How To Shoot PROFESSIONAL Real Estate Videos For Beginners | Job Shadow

The more drones that you crash, the more experience you become as a drone pilot. That's my rule. How many have you crashed? I have crashed 3 drones already, and all of them were uninsured. Hi guys, Jason here, and today we're going to show you step by step on how we shoot our real estate videos.
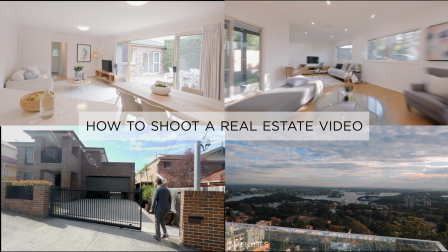So now our agent's waiting patiently inside the house, but before we go in, let's talk about equipment. The first piece of equipment that you need is a camera that could shoot up to 60 frames per second.
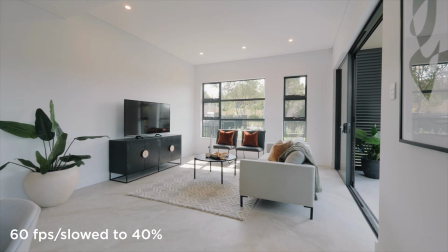37s
Shooting in 60 frames per second allows you to slow the footage down,
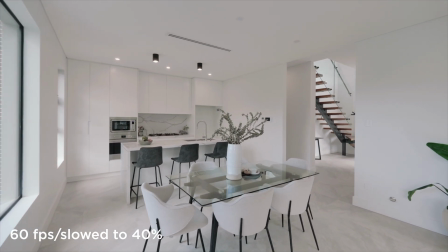40s
and this will ensure that you get smooth, buttery footage when shooting your real estate videos.
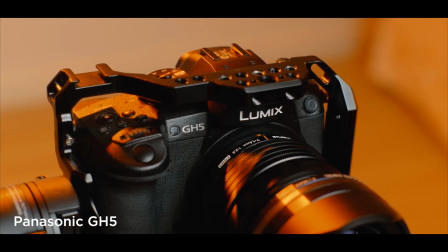46s
For our camera today, we're using the Panasonic GH5,
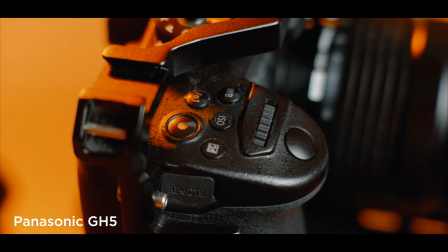49s
which I love because it could shoot 4K up to 60 frames per second or HD up to 180 frames per second. Now, the second essential equipment that you need when shooting real estate video is a wide lens. A wide lens allows you to make the rooms as big as possible.
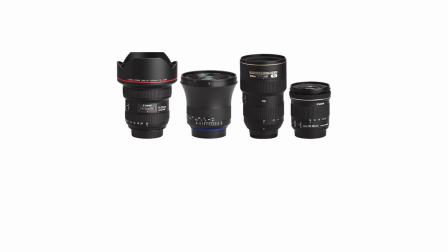67s
So a typical focal length for a wide lens is from 10 mm to 20 mm.
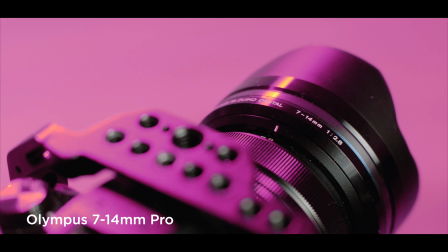72s
Our lens of choice today is the Olympus 7 to 14 mm. Bear in mind that the GH5 camera sensor is micro four thirds, so the focal length of this lens roughly translates to 14 to 28 mm in full frame.
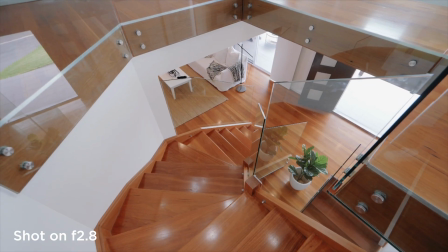86s
I really like this lens because it can stoop down to f2.8 aperture, which allow me to shoot very dark rooms. The third and final piece of essential equipment for real estate videography is of course your gimbal.
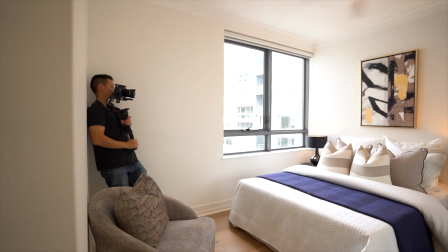99s
Today we are using the Ronin RS2. This equipment is super easy to set up and very easy to carry around. So this is Alan, the real estate agent of the property, and one of the first things I do when I get to the property is ask the agent what are the main selling points of the property. And by knowing the main selling points, you know what to focus on when shooting your real estate video. So Alan, tell us about the selling points of this property. Well, with this particular property, what we want to focus on is the large living areas and a large family proportions upstairs as well, because you've got a large upstairs area with a beautiful balcony, and we really want to focus on kids and families with this particular one.
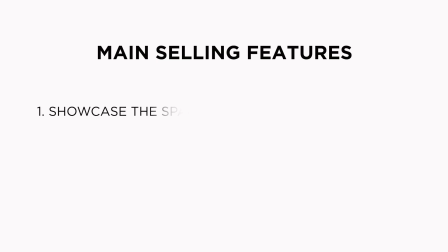138s
So what I understood from what he said is that I need to really showcase the large living space of the living room and also the upstairs area, because this property is targeted towards families and kids.
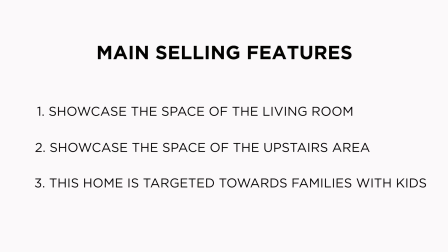150s
And this is what I need to do in my video, which is really make the living rooms and the upstairs area look as big as possible. Okay, now let's go into the property. The second thing that you should do when you get onto a property is to take a tour. This will allow you to gain a better understanding of the property, and it will also allow you to decide which rooms you want in your videos and which rooms you don't want in your video.
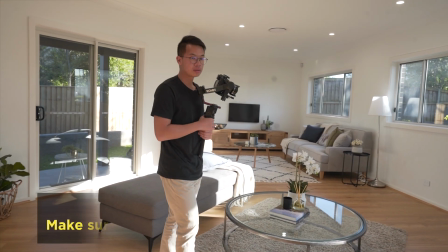176s
Before you shoot, it's important to make sure everything's nice and tidy.
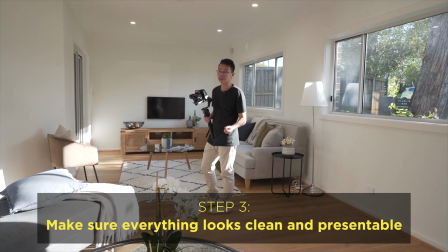180s
Luckily for us today, the stylist did a great job in styling the property, so everything looks nice and ready for us. I don't think we have to do any tidying at all. And remember to always turn on all of your lights.
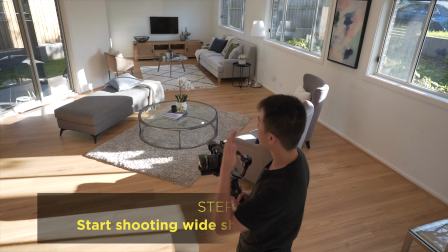193s
So right now I'm just getting the shot of the beautiful living room. If you want to know my camera settings right now, I'm on an aperture of f4.5, shutter speed of 100, frame rates at about 50 frames per second, and my ISO is at the lowest at 200. So one of my favorite shots to do is basically just a push-in shot.
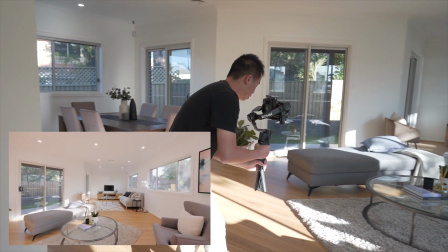215s
That's a great way of like introducing a room or the space of the property. So for each section of the house, I would normally get different angles.
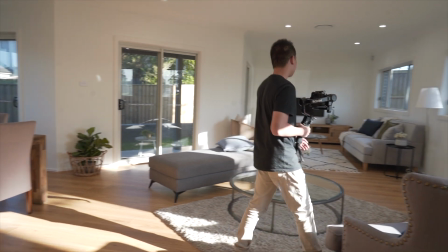226s
So for the living room, I would go in like this, and then I might get a shot from this angle as well.
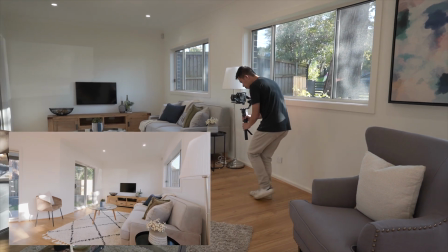235s
Having multiple angles allow you to have more variety in your editing.
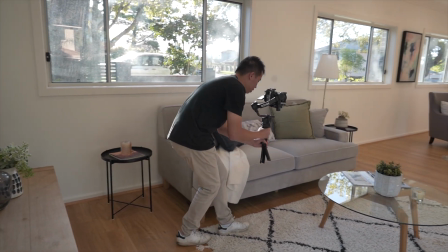240s
So noticing what I'm doing, I'm just pushing in. It's very simple movements.